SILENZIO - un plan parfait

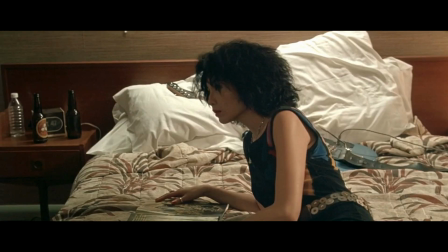0:10 Dans cette séquence, on retrouve Émilie avec son mari. Son mari est un musicien qui n'est pas encore très connu.
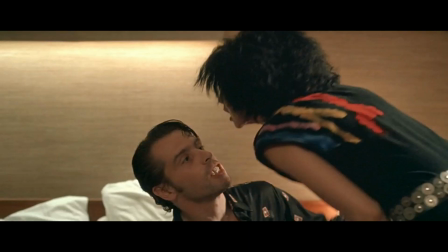0:17 Malheureusement, il va y avoir une dispute qui va éclater.
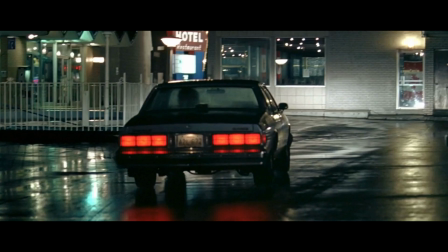0:19 De par cette dispute, Émilie va décider de partir en voiture, de s'arrêter sur une berge, de se faire un shoot. Et c'est ce plan dont nous allons parler aujourd'hui. C'est un plan d'ensemble. L'utilisation de ce format peut signifier le désir d'évasion du personnage. Émilie est en train de s'isoler du monde autour d'elle. Elle va décider d'aller se droguer dans cet endroit reclus, enfermé dans sa voiture, de l'autre côté de la rive. La voiture peut être une métaphore d'une cage pour montrer son isolement face au reste du monde.
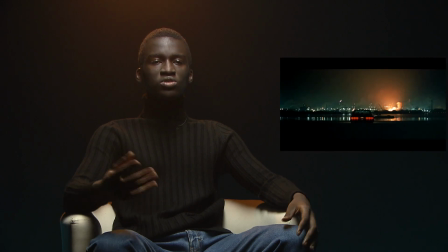0:50 La solitude d'Émilie est montrée par la place minime que le
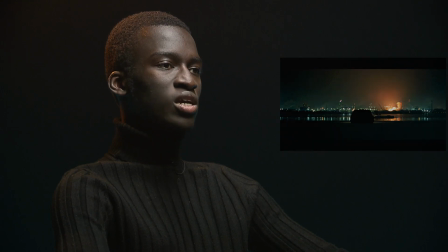0:55 personnage occupe à l'image par rapport à la zone industrielle dont les limites sont peu perceptibles. Le décor est super intéressant dans la mesure où ça pourrait représenter l'intérieur d'Émilie après avoir pris de la drogue. Donc on voit dans le décor un incendie qui surgit. Et donc la drogue, ce serait un petit peu l'incendie, ça représenterait ça, et l'effet que ça a sur son corps et que c'est très dévastateur. L'explosion derrière qui peut finalement signifier plusieurs choses. Une rupture peut-être dans le couple, ça peut résumer peut-être sa vie, sa vie à un effondrement. L'explosion pourrait faire référence à l'explosion de bonheur quand Émilie prend la drogue. Au contraire, ça peut être la destruction. Le moment où l'explosion, luisante, brillante, arrive en plein milieu de l'image absolument immense,
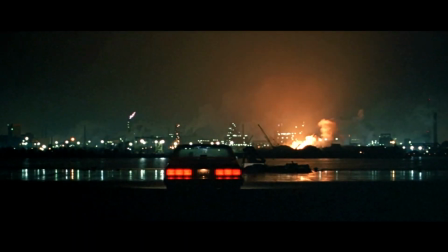1:42 représente en fait l'événement majeur qui vient de se passer dans sa vie, c'est-à-dire le décès de son mari, qu'elle est complètement isolée et ne voit pas. Le choix d'un faible éclairage pour cette scène est très important, puisqu'on pourrait le relier finalement à la vie tout court d'Emilie. Émilie vit à ce moment-là une période assez sombre. Les feux arrière sont rouges, ça peut représenter l'amour, ça peut aussi montrer l'amour destructeur qu'elle a avec son compagnon et la colère. La voiture reste allumée. Ce rouge signifie pour moi quelque chose de très important. Émilie souhaiterait peut-être marquer une pause très importante dans sa vie, peut-être dans le but de repartir sur deux bases saines. Il y a la rive entre les deux qui symbolise cette séparation vraiment nette entre l'avis d'Emilie qui est en train de se mettre en pause et de l'autre côté,
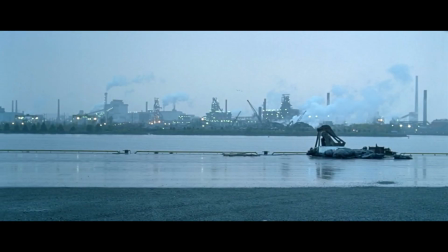2:36 le reste du monde dans lequel il continue de se passer des choses. Dans les plans suivants, du coup, on est le matin et donc on voit une fumée blanche qui est là.
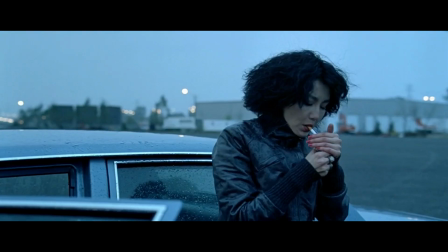2:44 Donc c'est la fin de l'incendie. C'est comme si elle était en pleine descente après sa prise de drogue. La problématique du film, je pense que ce sera sa reconstruction après s'être droguée.